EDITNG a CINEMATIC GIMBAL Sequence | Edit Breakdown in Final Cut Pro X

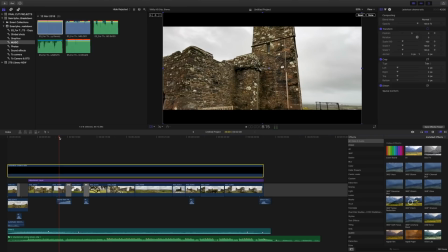4:07 These are the black bars that you can see on the top and the bottom of the screen. I add these on some of my sequences just to make it feel a little bit more cinematic.
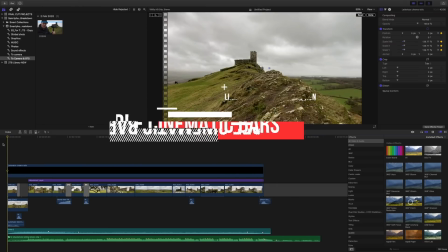4:15 It just gives you that cinematic aspect ratio. So the cinematic bars animate in at the beginning of this sequence.
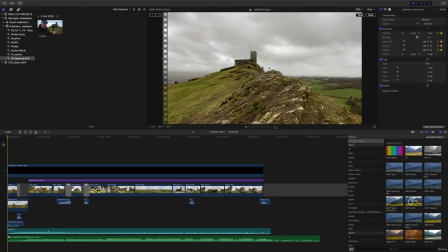4:22 Just let's watch this one more time. So a lot of questions asking how I did that. So look, let's just reduce this down to 25% so you can get a better look of what's going on here.
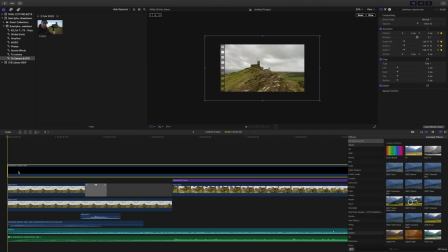4:36 So look, here's what I did. So I started at the beginning, I highlighted this cinematic bar graphic and I scaled it up. I scaled it up so that I could no longer see it in the shot. Then I came over here to my video inspector and I added a keyframe under position and scale.
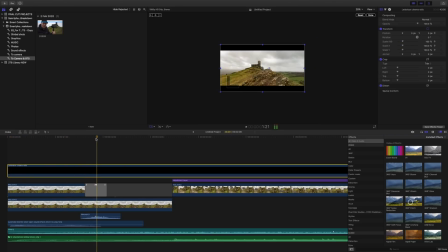4:53 Then skimmed forward about 2 seconds into the clip and I reduced the scale of that graphic so that it was just how I wanted it, with the cinematic bars on the top and the bottom. And then what that did is it automatically added another keyframe for scale and position.
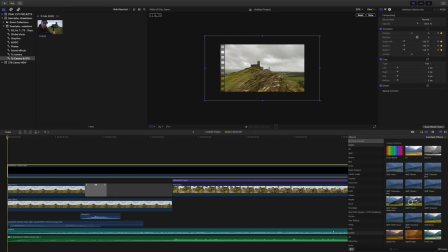5:10 So when you play that back, the video starts with the cinematic bars scaled up so you can't see them, and then within about 2 seconds they scale down to be revealed at the start of the sequence.
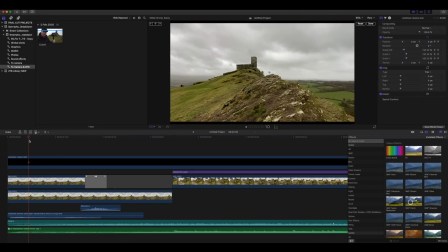5:22 Okay, now the next thing you may notice about this opening shot is not only do the cinematic bars animate in,
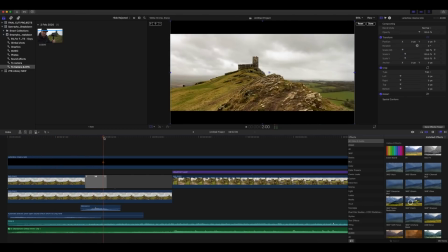5:29 but then on wipes the color grade. So here's how I did that.
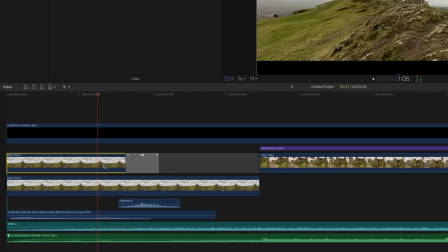5:33 This is the original clip. So what I did was duplicate this layer. So I had 2 shots exactly the same on top of each other. Then I color graded the bottom one, so that's this one here. So we've got a version underneath which is color graded, a version on top which isn't.
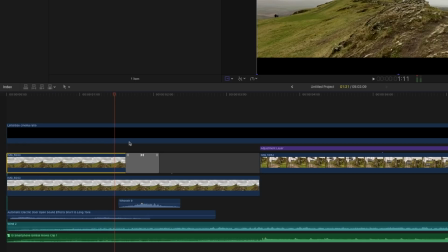5:50 I then snipped the top one in half and added this wipe.
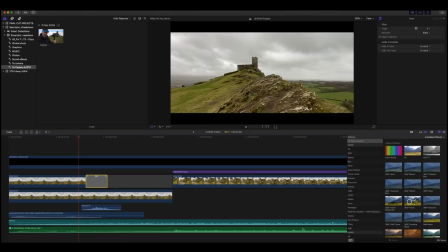5:55 Now this wipe comes with Final Cut Pro if you're ever in doubt about how to find an effect.
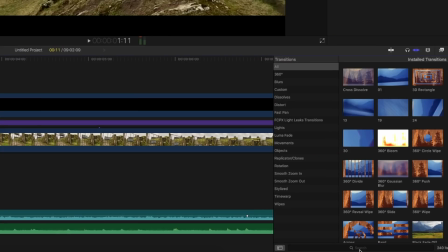6:00 So this is a transition. Select transitions, come down to the search bar at the bottom, just type in what you're looking for.
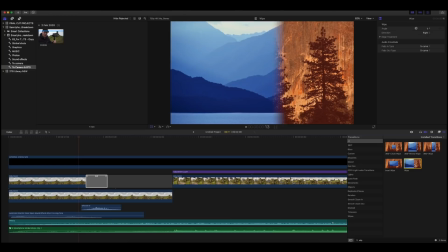6:08 Straight away, just here, as you can see, this is the wipe effect that I used to wipe on the color grade.
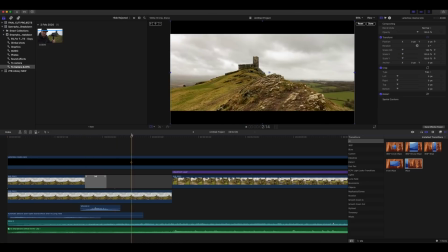6:15 Now, all of the footage in this sequence was color graded using my new smartphone LUT pack.
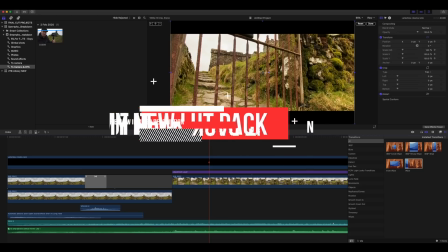6:20 I'll put a link to that in the description below. This is just a really easy way to color grade your footage.
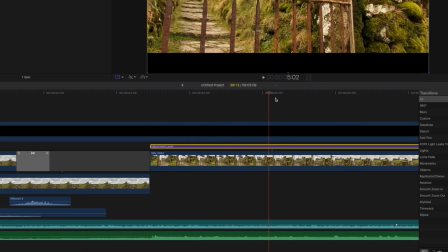6:26 So I added one of my LUTs to this adjustment layer right here. I will talk about adjustment layers more in this video. So there's quite a bit going on in that first few seconds. We've got the music, we've got the color grade wiping in, we've animated in the cinematic bars,
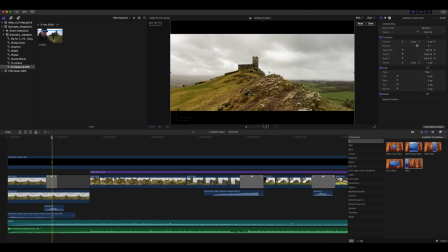6:39 but I just thought this was a good way to grab people's attention and make the first few seconds of this sequence much more exciting.
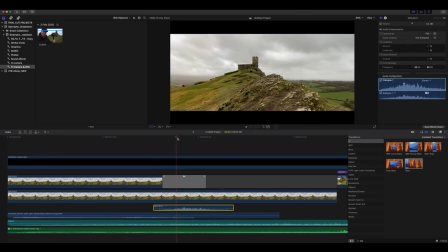6:46 As well as this wipe, to complement that, I also added this whoosh sound effect. Again, I got this whoosh sound effect from Epidemic Sound. Now let's just play this again. Listen out for that whoosh sound effect as the color grade wipes in.
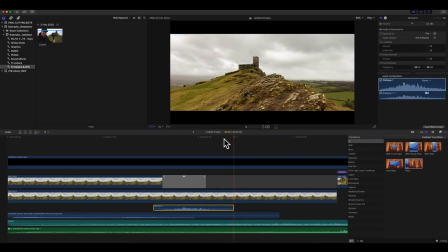7:00 Like that. Now it's those little details that make a big difference with a sequence like this.
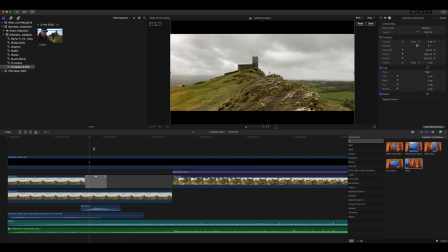7:06 It would still look great if you just wiped in the color grade, but just adding that whoosh sound effect to go with it just takes it to the next level. Now not only do I have my music track down here, but also I just added a wind sound effect.
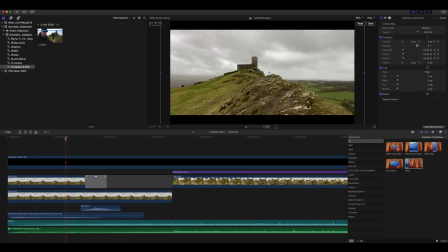7:20 I just felt that this opening shot needed a little bit more than just the music during the first few seconds.
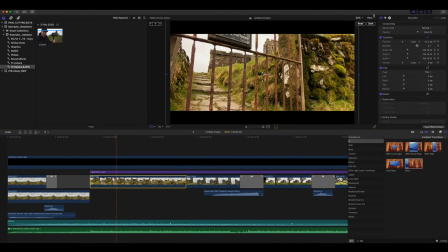7:26 Okay, the next shot in this sequence. Let's just highlight it. Let's reduce the size of this a little bit so we can see what's going on.
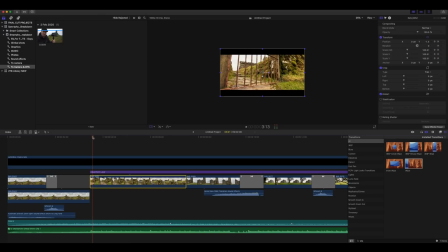7:34 Now, what you'll see here, I haven't really done much to this shot at all. The shot, in my opinion, is good as it is, and this is why I put it here. This is one of my favorite shots. If you've been subscribed to this channel for a while, you'll know that I'm a big fan of the crane shot.
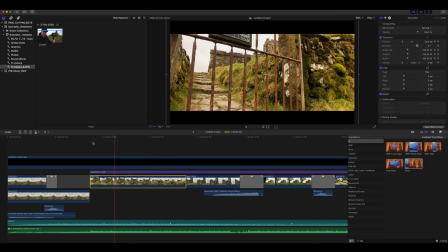7:49 This is just a handheld crane shot, so I didn't really feel like this shot needed much more.
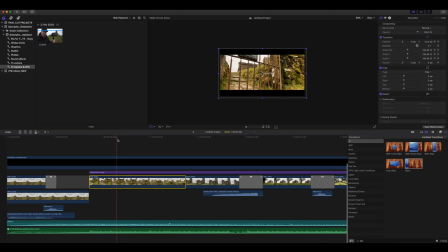7:54 But what I did do, as you can see, is just scale the video up. So we've got this crane shot lifting up, this camera movement lifting up, but now I've also added, I've slightly repositioned and reframed this shot as well. I guess I wasn't quite happy with the composition of how it ended.